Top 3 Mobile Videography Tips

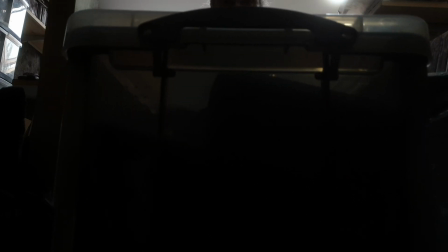8:14 In a recent video I made about overcoming the fear of being bad at filmmaking,
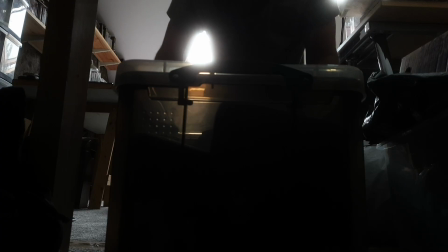8:19 I put together a series of shots to communicate the story I wanted to tell.
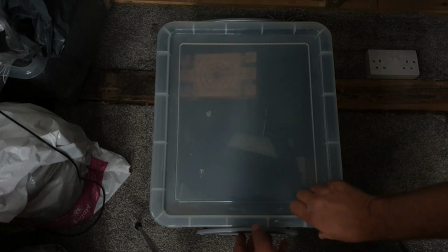8:23 And so I spent some time thinking about each shot and how they would edit together. For example, here I'm retrieving a box hidden away in the corner of the loft.
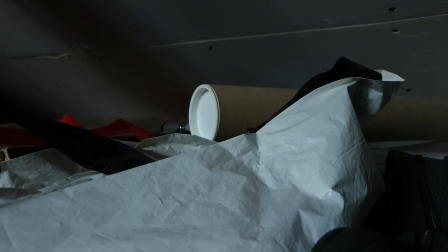8:32 So first I wanted this shot of me removing some other items so I could reach this box.
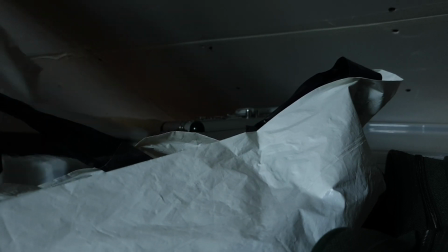8:38 And by the way, I placed a few extra items there to make the shot more interesting, because then the shot would have more of a beginning, middle, and end.
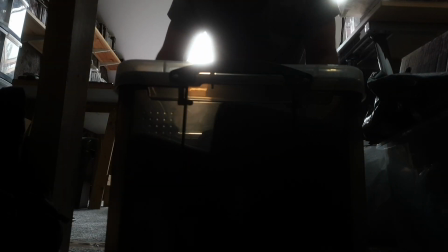8:46 If there was just one item to move, the middle of this shot would have been very quick,
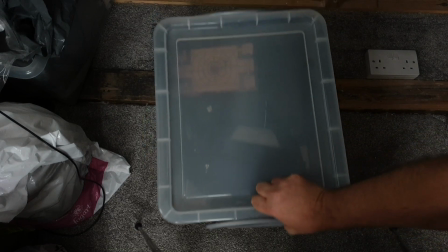8:50 but I felt the story needed this box to be buried beneath lots of items, which tells the story that this box,
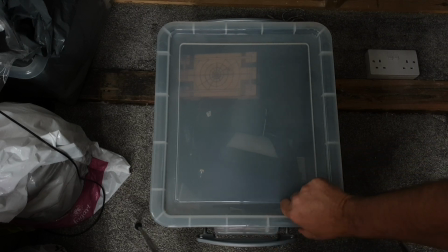8:58 a box which represents my past in the story, has been forgotten about.
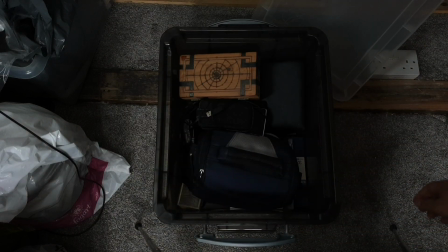9:02 In reality, I only just placed this box here in the last few weeks.
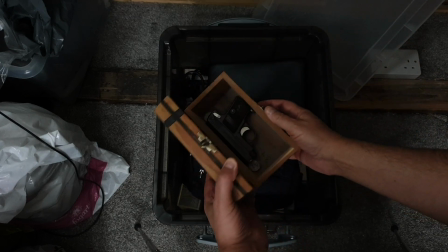9:06 So you see, as a filmmaker and a storyteller, I'm creating an illusion to tell my story.
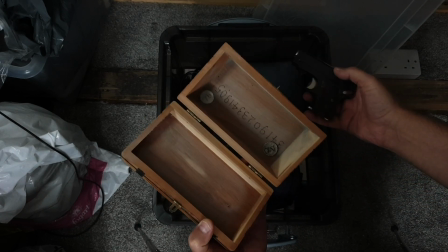9:12 And that involves thinking about the beginning, middle, and end. But that was just one shot.
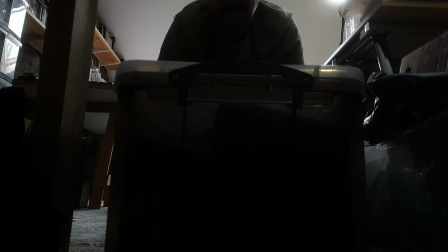9:18 I grabbed a shot with the camera behind the box as I pulled the box out. Now this is a reveal shot. I revealed myself framed by the window as I pull the box away from the camera.
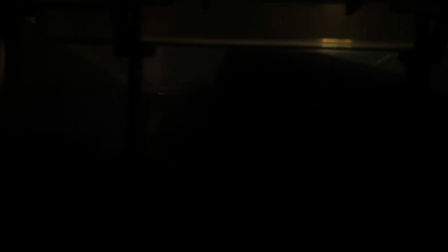9:28 You see, this shot also has a beginning, a middle, and an end. So the beginning is with the box filling the frame.
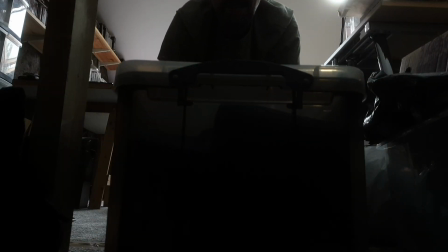9:35 The middle is the box moving, and the end is the sort of reveal of me pulling the box.
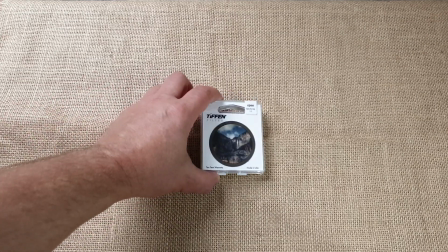9:40 By the way, when I was shooting this, I also used my Tiffen Black Pro Mist diffusion filter to get the sunlight to spread around me,
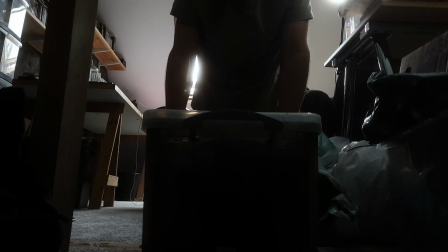9:47 which gives the shot a more emotional, sort of romantic look.
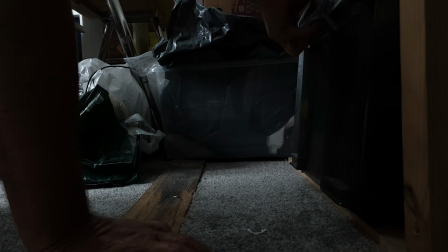9:50 The next shot I chose to shoot from the side, so I know this is going to edit with the other shots of me uncovering and removing the box.
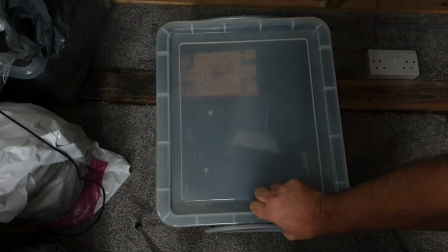9:59 And then I got this shot from above, and I'm presuming people watching will now be intrigued to know what's in the box. And this is like one of the oldest tricks in filmmaking and storytelling to keep people gripped.
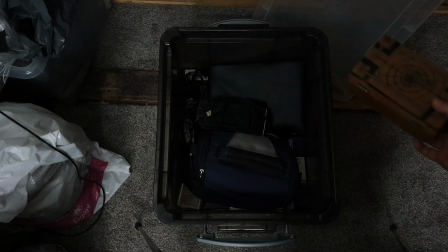10:10 Anyway, this shot from above will edit with the other shots. And in terms of structure, I am moving the story towards opening this box.
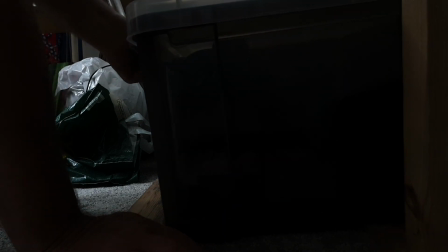10:19 Now, I could have simply started with this overhead shot and opened the box,
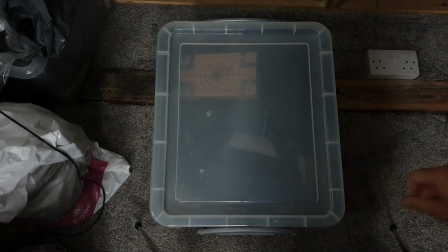10:23 but I stretched this out because I wanted to communicate to watchers the idea of digging into the past.
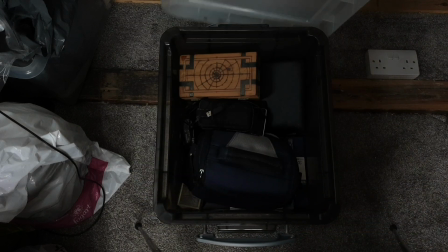10:29 I wanted it to be something of a struggle and not just flipping open a box.
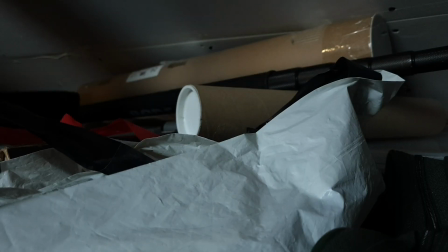10:34 So I communicated the idea of a little bit of a struggle by creating this structure, a beginning, a middle and an end.
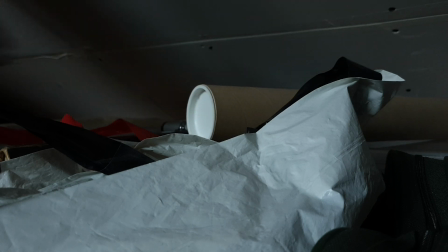10:41 And like I say, each shot has a beginning, middle and end, as does the whole sequence.
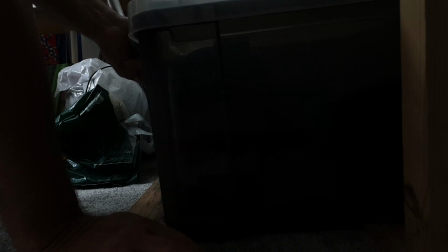10:46 And this sequence is just one sequence in a series of sequences that go to creating a whole 10-minute video,
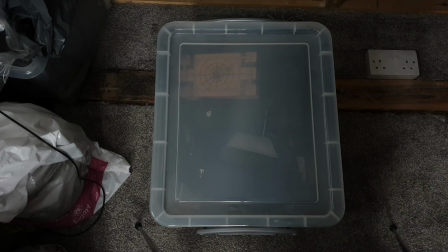10:53 which again has a beginning, a middle and an end. The thing is, it's actually a lot of fun to do this, and this is why I love filmmaking.
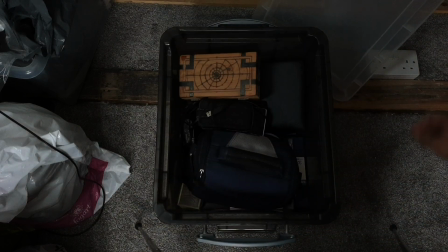11:01 This is why I do it, shooting and editing to create a story. So once you've got into the habit of asking questions as part of your creative process, and also in thinking of things in terms of structure, beginning, middle and end, then you can start to think about consistency. So if you're watching a documentary, you might have noticed certain styles of camera work.
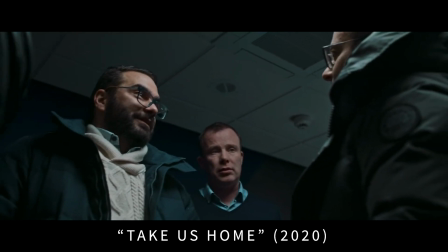11:28 Some shots will be handheld and the camera moves a little bit. So let's just say I'm shooting a documentary and the scene I'm shooting is live. It's actual people in a situation. It's not set up. I'm not interviewing them. So imagine it's live, and so I'm filming them and I'm keeping the camera alive and I'm just moving it. Just little movements. Also, the camera operator might be zooming in and out just slightly.
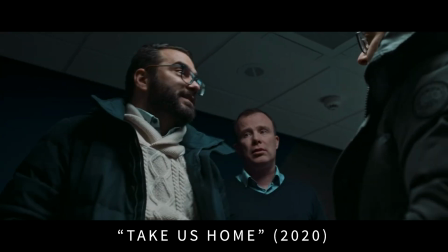11:59 You've probably seen this technique, or changing the focus. Everything is live, it feels live, it doesn't feel locked down. And that's one style of shot. And this makes the audience feel like they are there witnessing this scene. It makes it feel more live to the audience. It's not just because the camera operator is holding it and that's just, you can't help it.